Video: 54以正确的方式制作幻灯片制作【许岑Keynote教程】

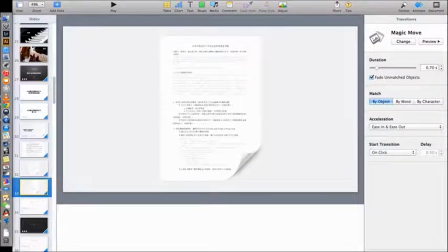4:07 就是这么一个动作你看到现在我告诉你为什么它要分段了
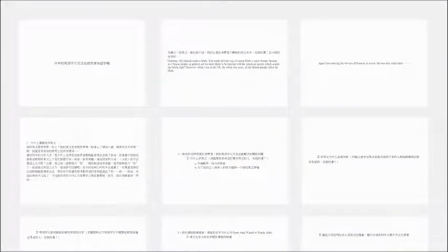4:11 记不记得这一页就是说我说很多人写完了竹子稿之后
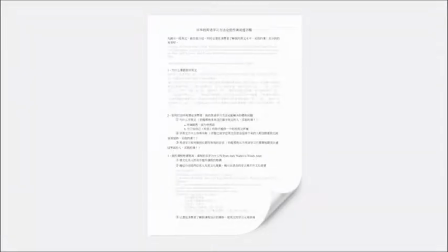4:17 就把竹子稿的内容放到一页一换弹片上面就形成了他自己的换弹片这么一个动作实际上这当然是应用了神奇移动的这么一种动画效果
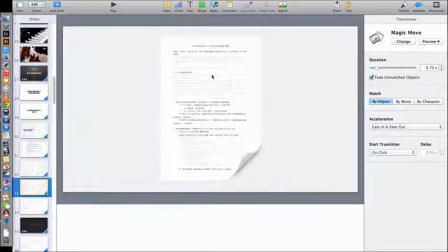4:29 但是你注意如果你不把这个东西拆散的话它就不可能形成这个神奇移动之下的这么一个神奇的效果是吧比如说我把这一页删掉我用这一页来形成这个神奇移动
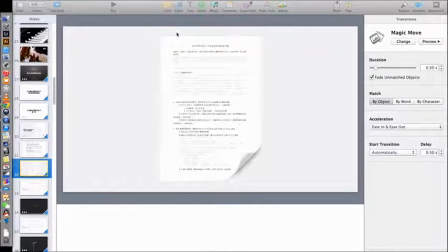4:45 那你看到比如我把它改成神奇移动但是你会发现它其实是不能出现刚才效果的原因就在于什么
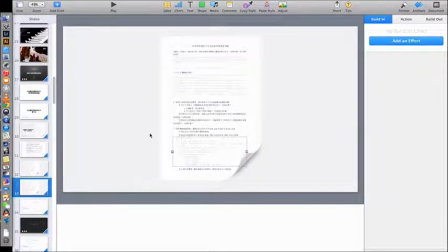4:53 原因就在于这些东西本来应该是打伞的它才能去到不同的位置OK我希望我能解释清楚如果你不是这样做的话你用上一页来做神机移动这东西整个是一块的它怎么可能会打伞
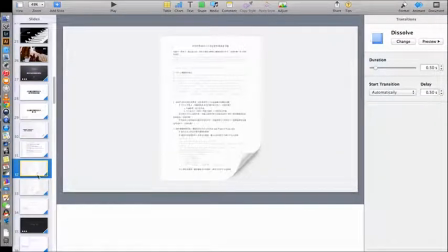5:10 所以在这里边用一页过渡来把它假装打伞不是假装打伞用一页过渡实际上是为了打散它但是我让它用一个看不出来的一种效果
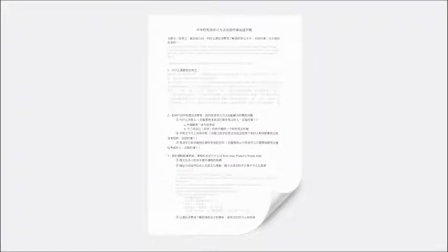5:24 用一种弹入弹出然后直接过度到这一页
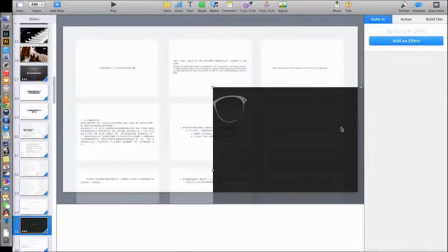5:30 好接下来看到这一个灰色的色块然后这是刚才的这就是白色色块这非常简单这是非常简单把它放在这一页上边然后黑色的色块的目的是什么
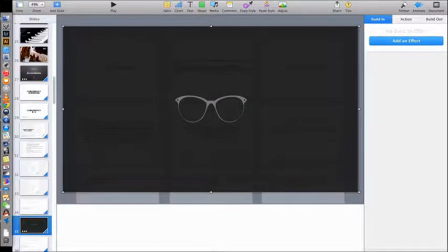5:43 目的是让眼镜出来的时候看不到后边的看不清
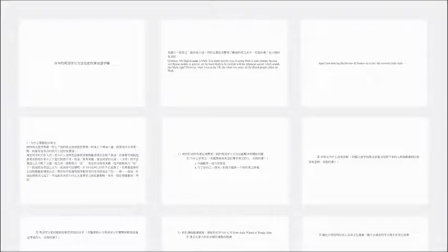5:48 后边的白色的字如果你把这眼镜直接放在这上面那就有问题了那就有一个视觉的干扰我让这眼镜出来的时候
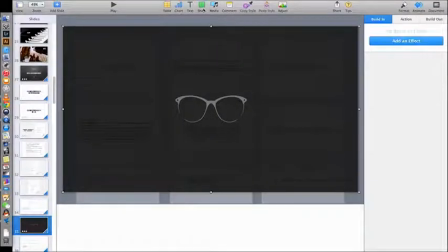5:58 后边黑掉后边黑掉怎么黑掉呢弄一个画一个色块这色块就在这里边这样弄一个然后把它调成灰色就可以了调成灰色并且在样式上面给一个80%的这么一个补透明度
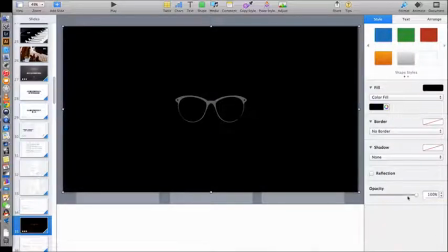6:13 比如把它拉到100%就变成全黑的了那么变成80%左右的
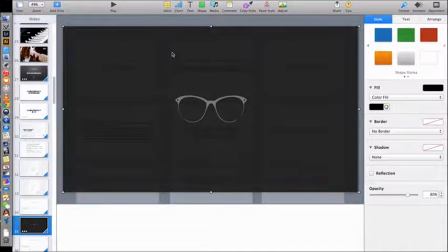6:17 什么一个一个灰度接下来你会看到实际上你会发现这一页和这一页这两页然后让它有一个desolve渐变
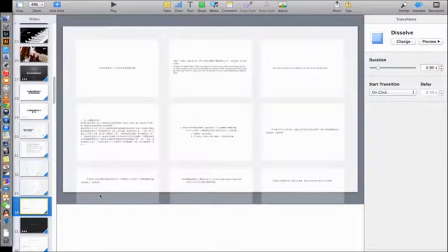6:30 这个渐变也就是说让这个黑色的让它渐变出来了
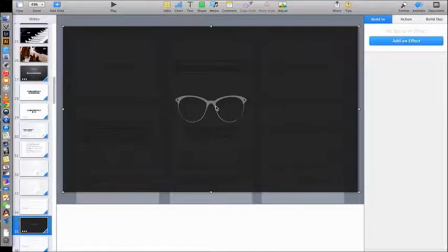6:35 渐变出来之后这眼镜落下来眼镜用的什么动画效果
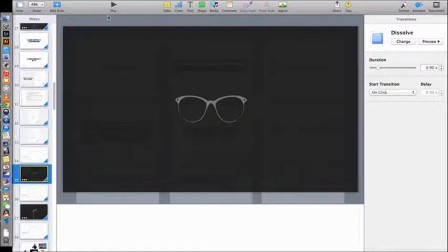6:39 scale然后接下来你看到进行到这个步骤眼镜又没了
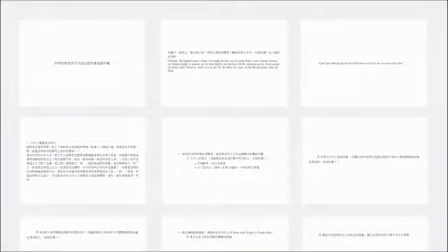6:46 说这是给人讲这是给人看的然后也有一种给人讲的
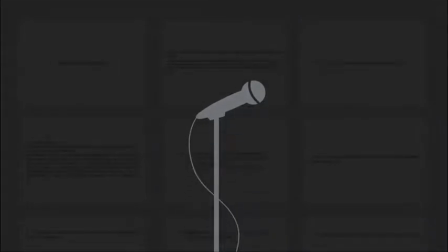6:51 用同样的一个方式就可以了只不过这位眼镜不是scale了
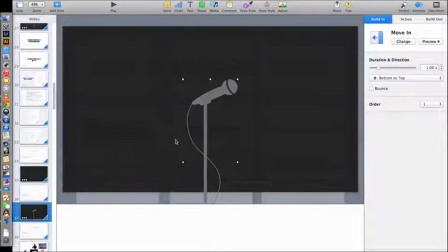6:56 而这回这话筒不是scale了而是什么move in从下边移进来因为它有个话筒杆实际上这话筒下边还有下边是这样的我就让它在这里边基本上比较居中的位置
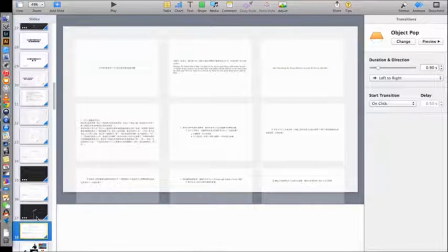7:09 接下来就比较让人有印象的一页
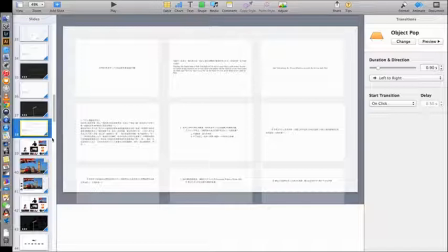7:14 让人看的画动片一页一页的接下来怎么变成给人讲的好先把让人看的这一页一页的幻灯片
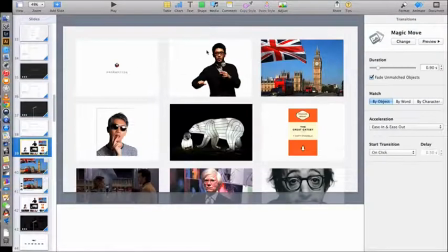7:25 把它这个位置固定好然后在这里上面你看这个人实际上跟这个白块和白块实际上是同一个白块
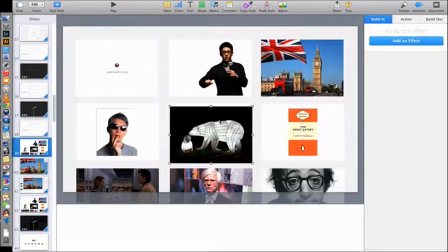7:35 然后把这个人把这个图都放在白块上面就假装一页一页的幻灯片
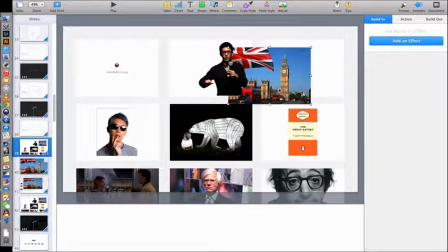7:40 实际上这都分开的这都分开的这都分开的
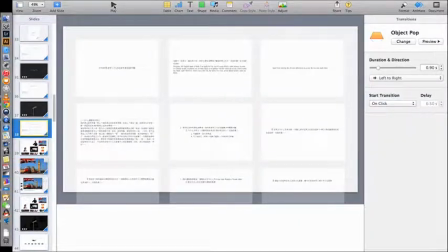7:44 然后在这种情况下你看到这个动画效果是什么
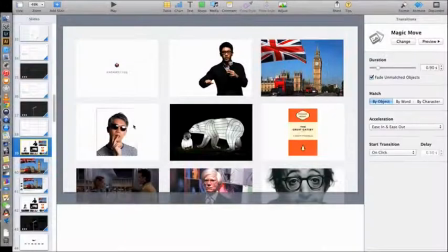7:49 这个动画效果这个动画效果就是我们发现
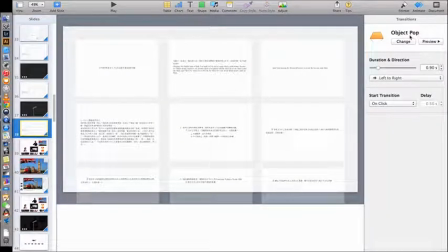7:55 object pop就是叫什么叫做对象的一个弹出那么这个对象弹出实际上可以用其他的一些方法来看这个object effect有很多的这种动画效果比如说这样也可以或者是flip
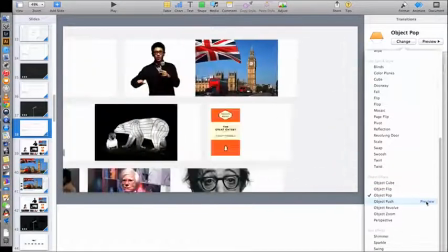8:10 转过来这也可以或者是推这个推相对来讲就不好了
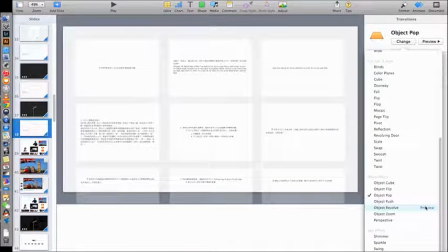8:15 实际上我们是把它给转过来这是最好的一个方式这都不好所以在这里边我们认为这个Cube也是可以的然后这个Flip也是可以的我在这里边选用的是什么选用的是Pop就变成这样了这样会有一个什么
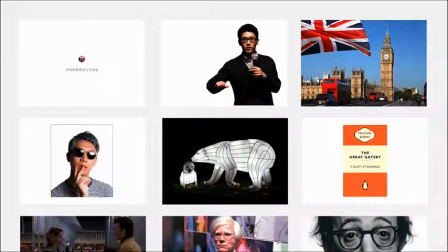8:34 会有一个视觉冲击力然后接下来你也可以想象如果你看了这个教程的话你可以知道这个是怎么变成
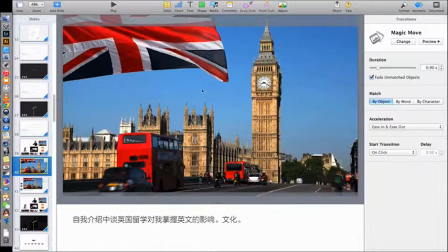8:41 整个一个一满页的就是把它直接拉过来然后用一个什么用一个神奇移动把它给做成一个大图实际上这个就可以把它
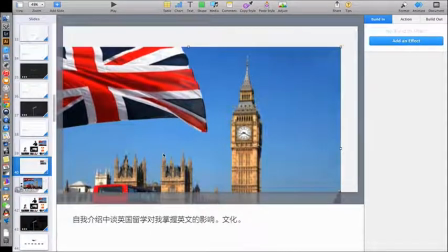8:52 你知道原来是在这的吗然后把它做成一个大的图把它给放在这么一个合适的一个位置上边
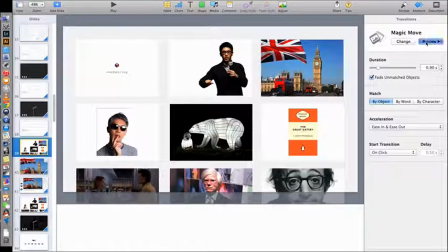8:59 然后接下来用一个神奇移动MeshMove它直接就放大了这非常帅的一个动画效果
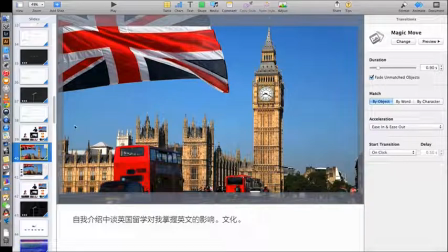9:08 我们已经屡次提到了那在接下来我们发现我说怎么样把演
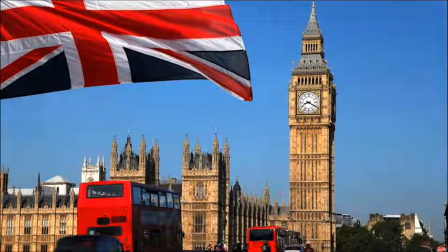9:17 讲者注视这个部分做好然后有这么一个动画效果
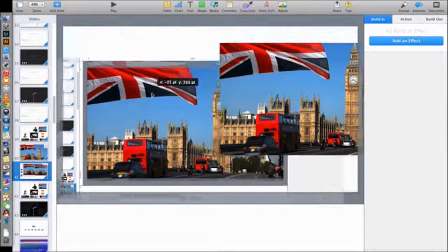9:21 你看实际上这个图和这个图是分开的这个图首先截出一个屏
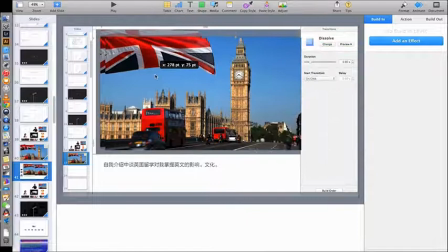9:28 然后把它放在这个上面然后再把这个图缩到跟它完全相同的这么一个位置上面然后把它放好用一个神奇移动那么这个图就貌似就是从一个全屏的缩到这个框里边来了然后后边出现实际上这里边有一个作弊的一个手法
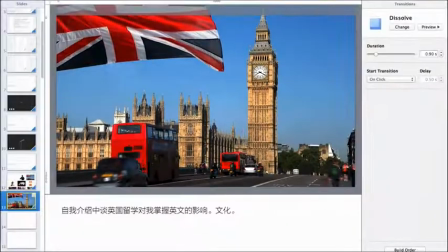9:46 再看一下缩小其实你知道它不是完美的它中间有一个什么有一个叠画你看这个叠画但是意思是对的就是它能够让观众看明白我这个东西缩回来了这就可以了然后再接下来我们可以看到
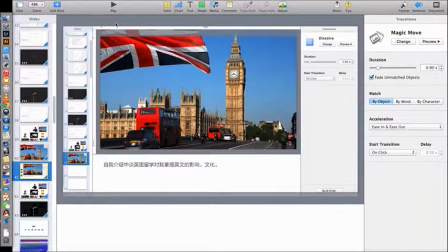10:07 又回到这一页就总结一下说这就是给人讲的幻灯片
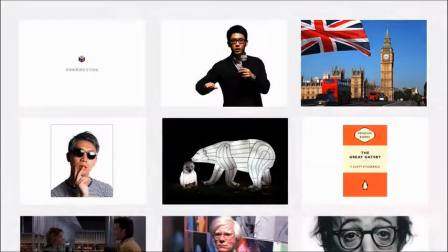10:12 然后他又回到这个位置了仍然是神奇移动
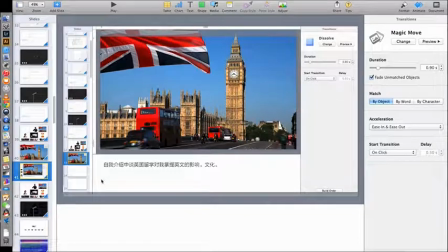10:15 这个你可以非常容易的去了解神奇移动然后接下来我做一个进一步的总结
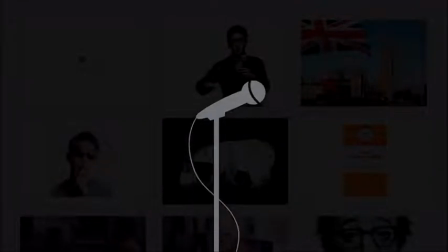10:21 说这就是给人讲的幻灯片灰色的透明度和这个话筒怎么出来的
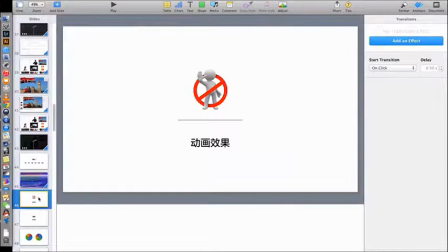10:27 之前已经介绍过了那么至于后边的这些都非常简单了就一页出来一页硬切把这东西摆好就可以了
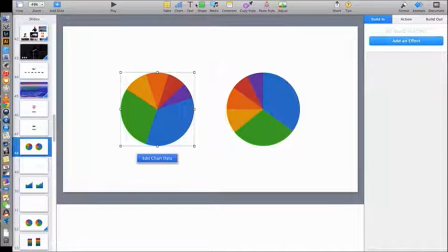10:35 这个图表,这图表怎么做chart选2d的
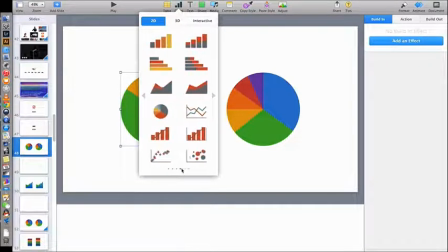10:40 然后在这边去选择它的样式配色等等这些东西比如说用一个这个然后把它拉过来这不就可以了吗
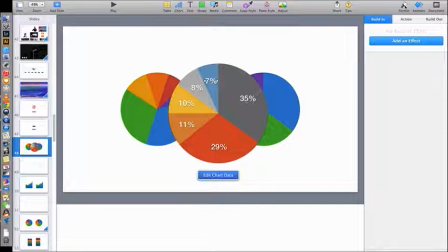10:47 怎么样把这些把这个把这个字去掉是吧在这里边点这个format当中的values把这个value把这个点掉就可以了这个value这些东西
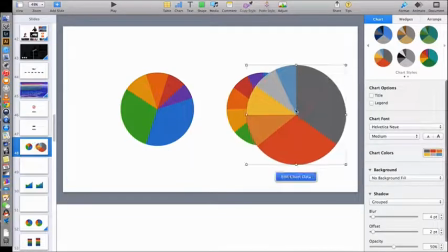10:58 同时点上然后value去掉这就可以了然后这些不同的图
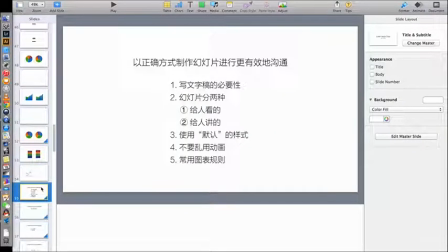11:07 最后我讲到你也可以做这么一页幻灯片然后来给人讲但是我仍然希望你能够有什么
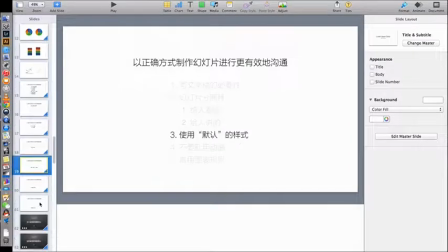11:14 次序所以你会发现每一页都是把次序展示出来
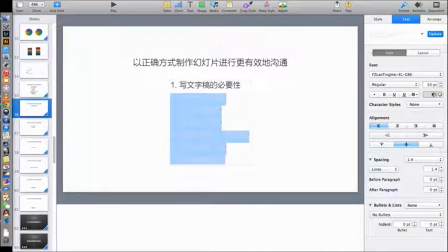11:20 这一页就是把后边这些字调成浅灰色调成浅灰色然后把这个字保留成黑色到了这一页的时候把这个页把这个画变成浅黑色然后把这个变成黑色其他的不变然后每一页之间用什么
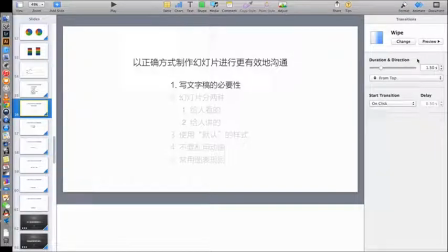11:36 每一页之间用什么东西来过渡用擦除擦除是从上到下擦除这样的一个好处是什么
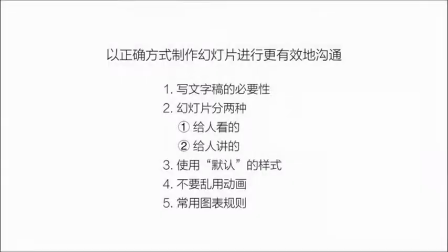11:44 好处是它有一个从上到下的移动感你看到比如说我在这播放好它现在挥掉了往下擦除擦除擦除往下擦除从上到下擦除
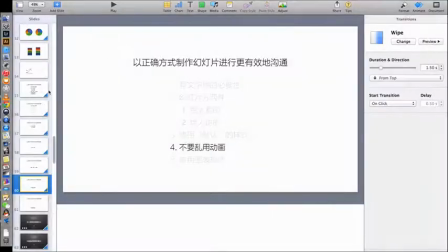11:55 有个从上到下的一个感觉当然你也可以用什么你也可以用dissolve你也可以用剑影那么这个剑影剑线